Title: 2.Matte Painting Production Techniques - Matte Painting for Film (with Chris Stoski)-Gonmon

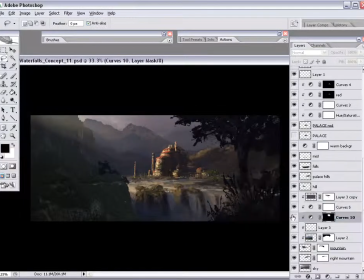So I'm taking a curve layer again. As I said earlier, I use curves an awful lot, and trying to adjust the amount of brightness and color in that layer of sun rays.
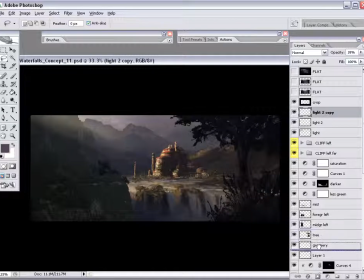And sometimes what I'll do is, if we have a light ray on a layer, I'll paint one and soften it accordingly, and then duplicate it several times and move them around, slightly offset them. Sometimes you can, you know, do what I just did here and put them behind the rock layer,
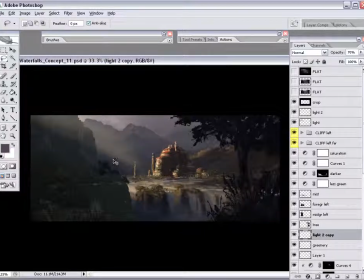and then sometimes you have two or three in front of the rock layer, and if they're slightly offset, you'll get varying thicknesses. You'll get varying amounts of opacity, and you'll start to get a slightly more natural look, especially, you know, right here, the areas in front of the rock.
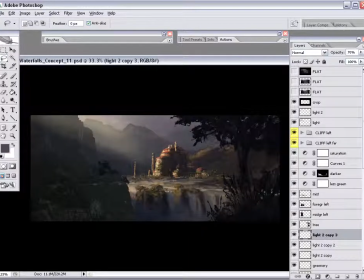It seems to be stepped in maybe two or three different opacities, and so that's kind of mimicking what might be happening in nature, where what we're seeing here is light coming over top of that rock cliff,
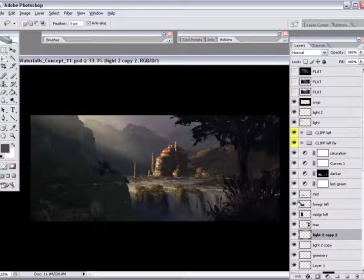and because that top of that rock cliff is undulating and there's probably all types of different heights of rocks and trees up there, the light shaft isn't going to be continuous at the bottom. It'll be slightly undulating up and down.
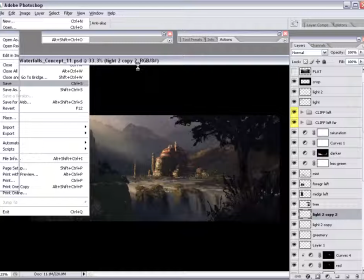So don't forget to save your work. You know, it's very important to make sure that you save iterations of your work.
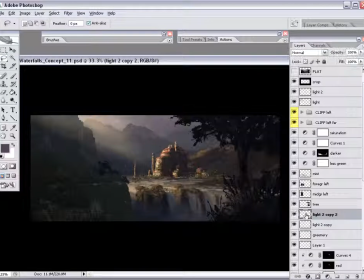I'm a big fan of saving multiple iterations throughout the day, because all of us have experienced computer crashes and some unlikely events of losing data because of
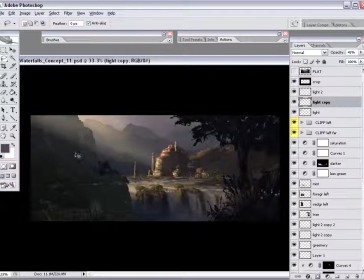software that, when it crashes, you know, sometimes it does corrupt the data, or, you know, you might have a power outage or what have you. So important to save a lot, save often, and save in iterations.
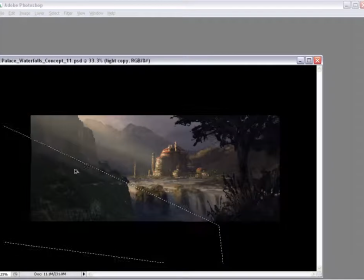So as I talked about before, you know, trying to use multiple layers of these light shafts. Really at this point in time, I'm just playing around with the look of the light, you know, how much I want to add.
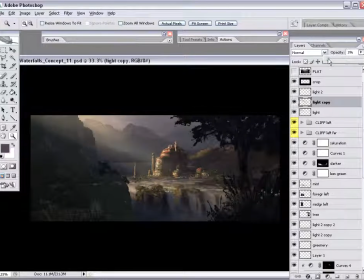Coming from the concept art, because the concept art was done in a very much painterly fashion, there was a fairly large margin for us to conclude, for us to arrive at in our final matte painting.
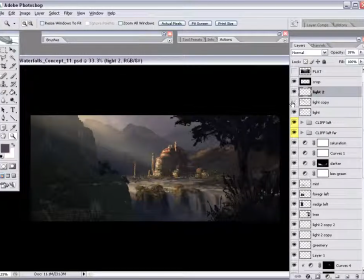So the goal here is to keep some of that keep some of that character of, you know, that dramatic lighting that was in the concept art and make it photoreal. But there is a fine line between, you know,
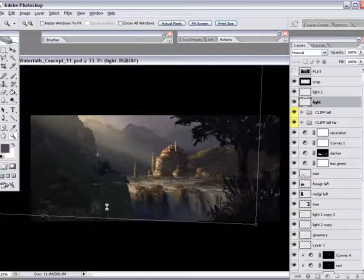a photorealistic montage and a beautiful and photorealistic matte painting.
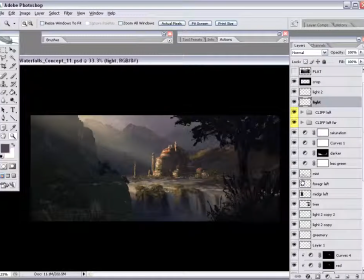So I'm just changing the angle around of these light rays. Again, it's really just kind of playing around with intensities,
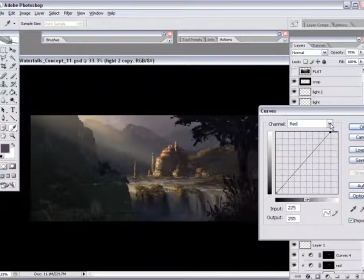trying to make sure that I don't put too much brightness and draw the up in the top left corner.
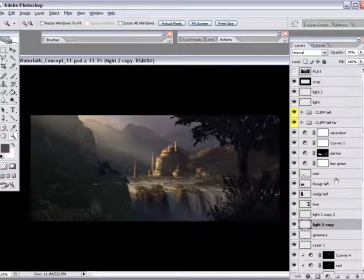I don't want to draw the audience's eye too far up there.
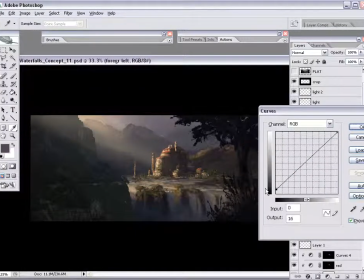I want to achieve the sense of sunlight coming from up there, but I don't want to draw too much attention to the corners of the paintings.
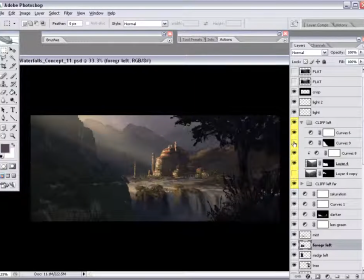And alternatively, I thought it was important to brighten up that area on the other side, on the far side of that rock cliff,
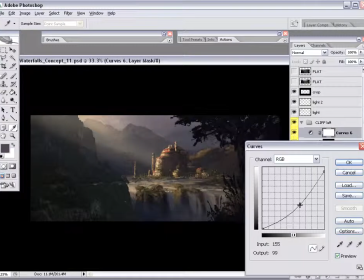the area where the sunlight is hitting the palace. I thought, you know, because the palace is illuminated so brightly, it would make sense for that
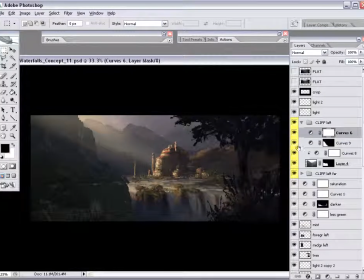atmosphere to be illuminated quite brightly as well. That area is a little closer to the center of the image.